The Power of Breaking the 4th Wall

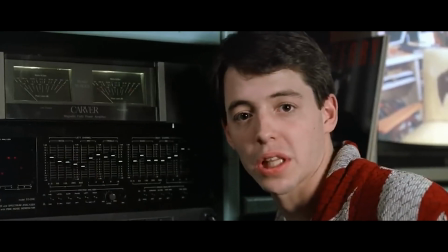8:15 However, this addressing of the audience feels incredibly personal, almost as if we are a friend of Ferris,
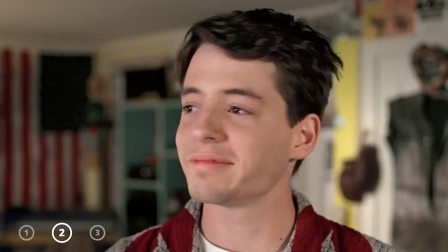8:20 like everyone wants to be, and someone he has taken under his wing in order to show how he lives his life to the fullest every day.
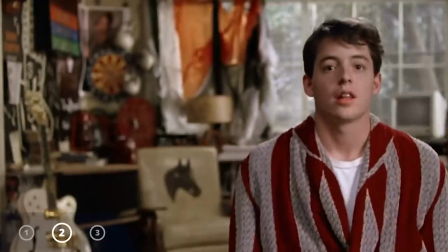8:25 This type of breaking the fourth wall engages the audience more directly.
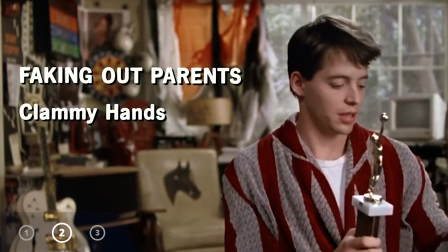8:29 In a sense, as you watch Ferris go on all his adventures, you feel like you're the fourth member of this group, and get a sense of wonder and appreciation for Ferris's wild life choices,
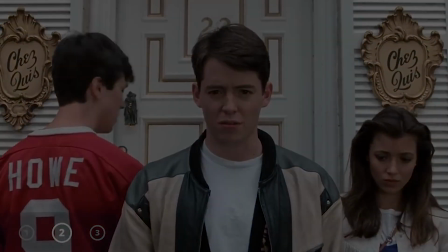8:38 just as all the other characters in the movie do, as they all admire Ferris.
Life moves pretty fast.
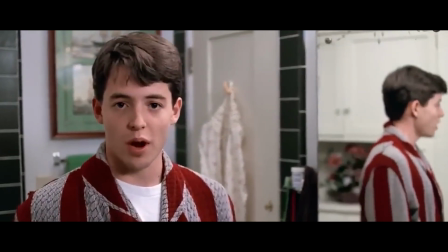8:46 If you don't stop and look around once in a while, you could miss it.
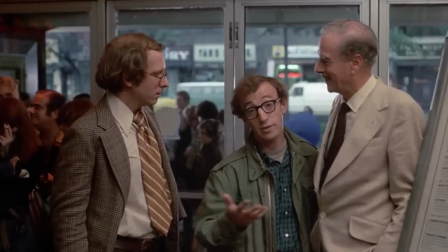8:53 Overall, the exploration of the fourth wall is such an interesting aspect of creating media, and adds a new level to these worlds people create,
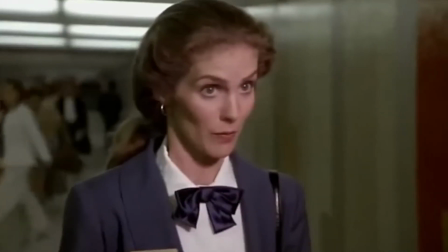8:59 providing meta-commentary on the worlds characters are in, and providing an interesting new layer of understanding for viewers of said media.
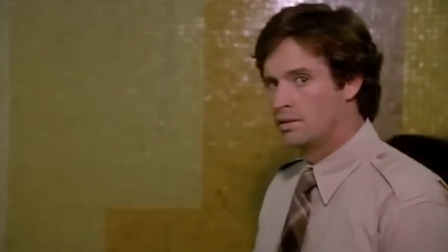9:06 There are tons more moments of fourth wall breaks in film, so much so that I couldn't possibly fit them all into this video without it being hours long,
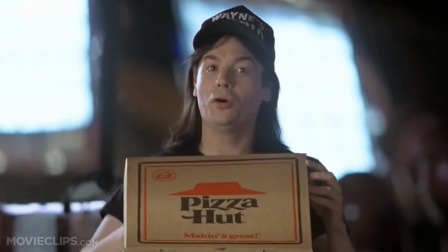9:12 but I'll show some clips here of very popular scenes that utilize fourth wall breaks to elicit different emotions and provide meaning for films.
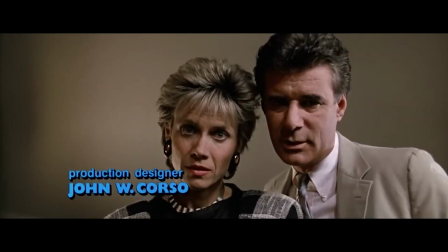9:18 I'll be home at 6 sharp. If you need anything, call.
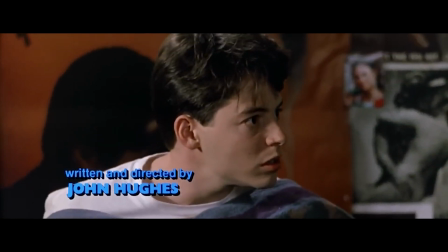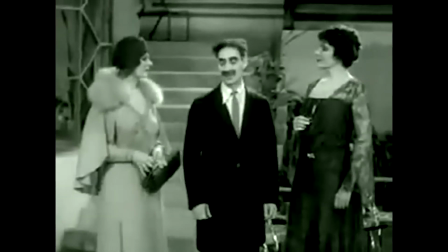9:29 They bought it. Pardon me while I have a strange interlude. Are you a couple of baboons?
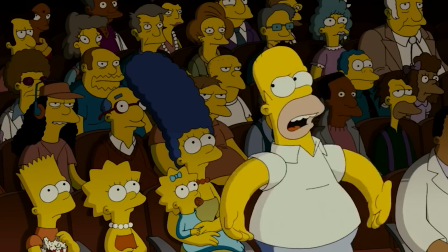9:38 What are you looking at? I believe we're paying to see something we get on TV for free.
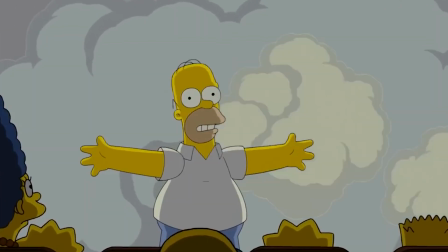9:44 If you ask me, everybody in this theater is a giant sucker. Especially you!
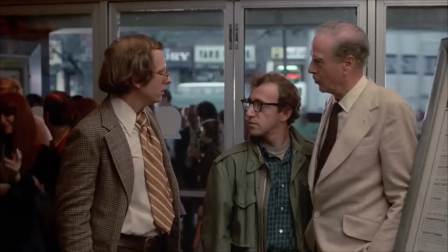9:50 How you ever got to teach a course in anything is totally amazing. Boy, if life were only like this.
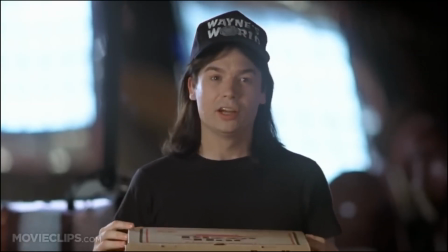9:55 Well, that's where I see things just a little differently. Contract or no, I will not bow to any sponsor.
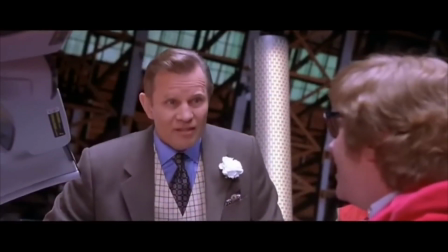10:02 I suggest you don't worry about this sort of thing and just enjoy yourself. That goes for you all, too.
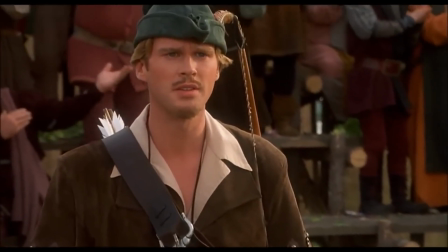10:09 Yes. I lost? Wait a minute, I'm not supposed to lose.
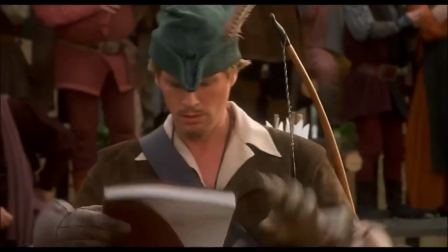10:14 Let me see the script. Stop.
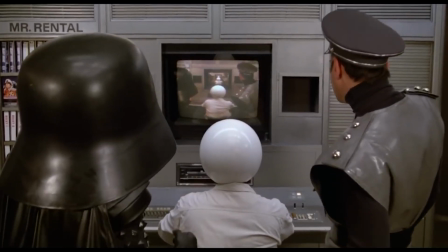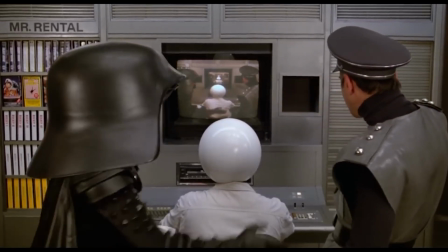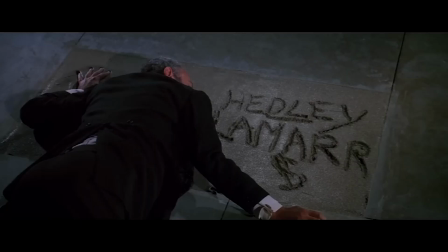10:29 What the hell am I looking at? When does this happen in the movie? Well, what do you want to do now? Come on, let's check out the end of the flick.
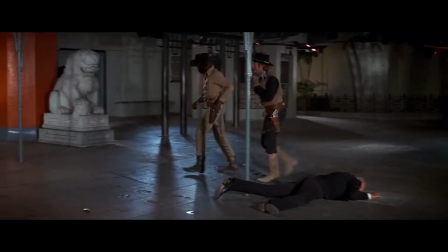10:37 Yeah. Gee, I sure hope there's a happy ending.
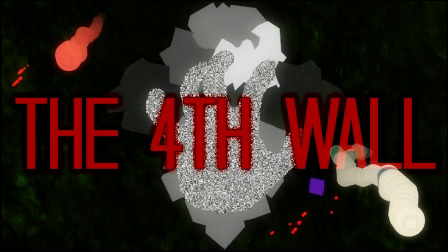10:40 Yeah, so that was just a few I put together, but there are honestly so many more, and like I encourage you guys to look them up because there's a lot of really fun fourth wall breaks that do a lot of interesting things.
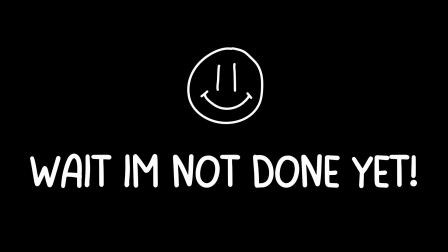10:52 Okay, I was gonna end the video here, but there's actually some cool stuff I want to talk about, which isn't necessarily about film, but is about fourth wall breaks in general.
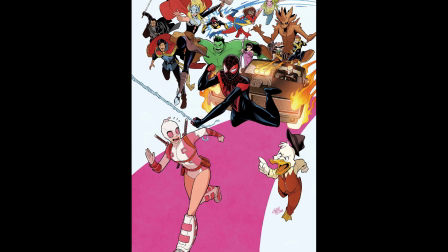11:00 Fourth wall breaks can be seen even in comic books with characters such as Gwenpool.
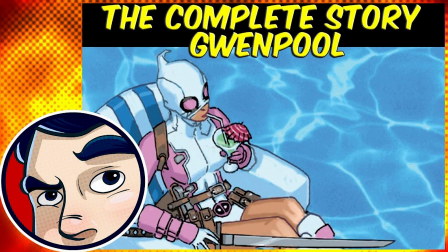11:05 There's a lot of lore to Gwenpool, but in short, she is a character who is not only totally aware she is a character,
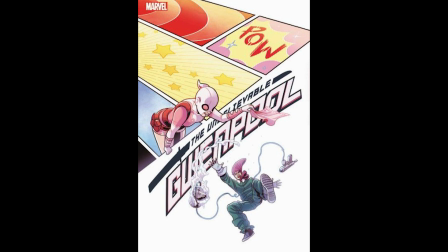11:10 but also that she is just in a comic book, and therefore she manipulates her world as such,
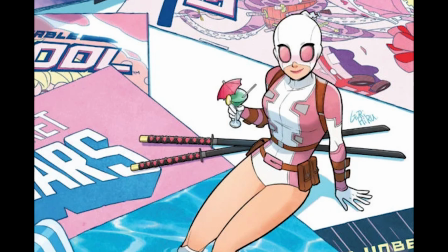11:14 while having fun and enjoying her meta-subverting state.
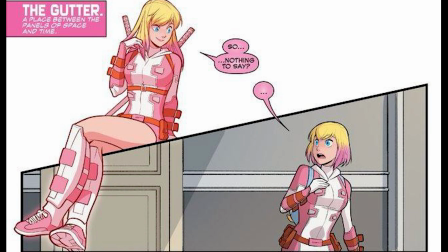11:17 We see her doing things like walking on the lines between comic boxes to get to another scene, or using the title on the book as something to hang on.
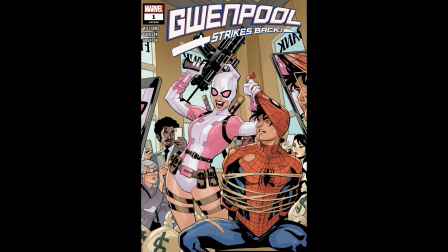11:24 With this understanding of the fourth wall, it gives her total control of her world, and really makes you think about how when characters are created, they in a sense come alive themselves.
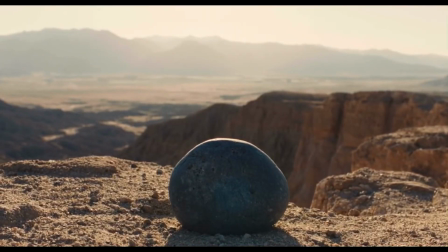11:32 Not in our plane of existence in reality, but if you believe in other universes,
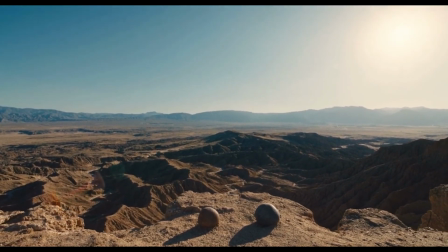11:37 then there's always that chance that just a smiley face on a piece of paper, once giving meaning as being something with life,
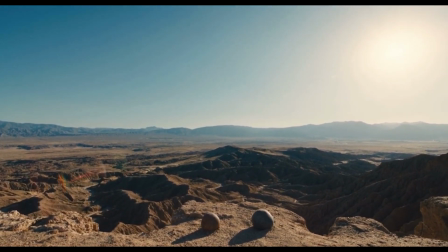11:42 becomes something greater and more alive. Honestly, thinking about this character working so well in a comic book setting, it got me thinking about how this could possibly work in a live action or TV series or a movie,
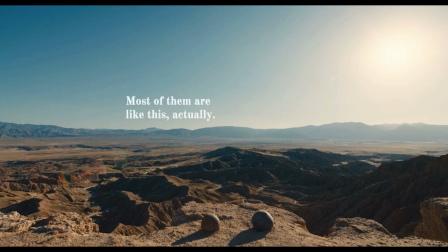11:56 and how that visual sense of breaking the fourth wall could be possible with something so subverting of what media is. And honestly, I don't think that it is possible with a character like this,
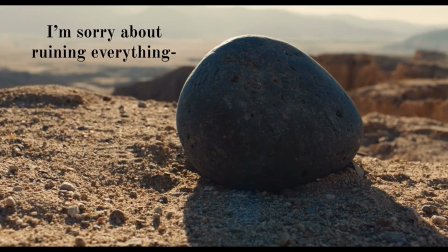12:09 and I think the only way that a character like this works, one that like truly breaks every aspect of the fourth wall,
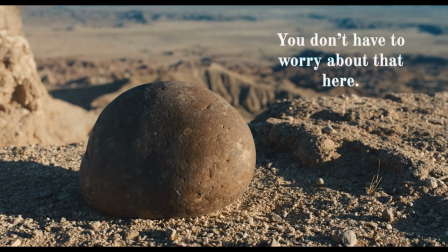12:15 is on paper.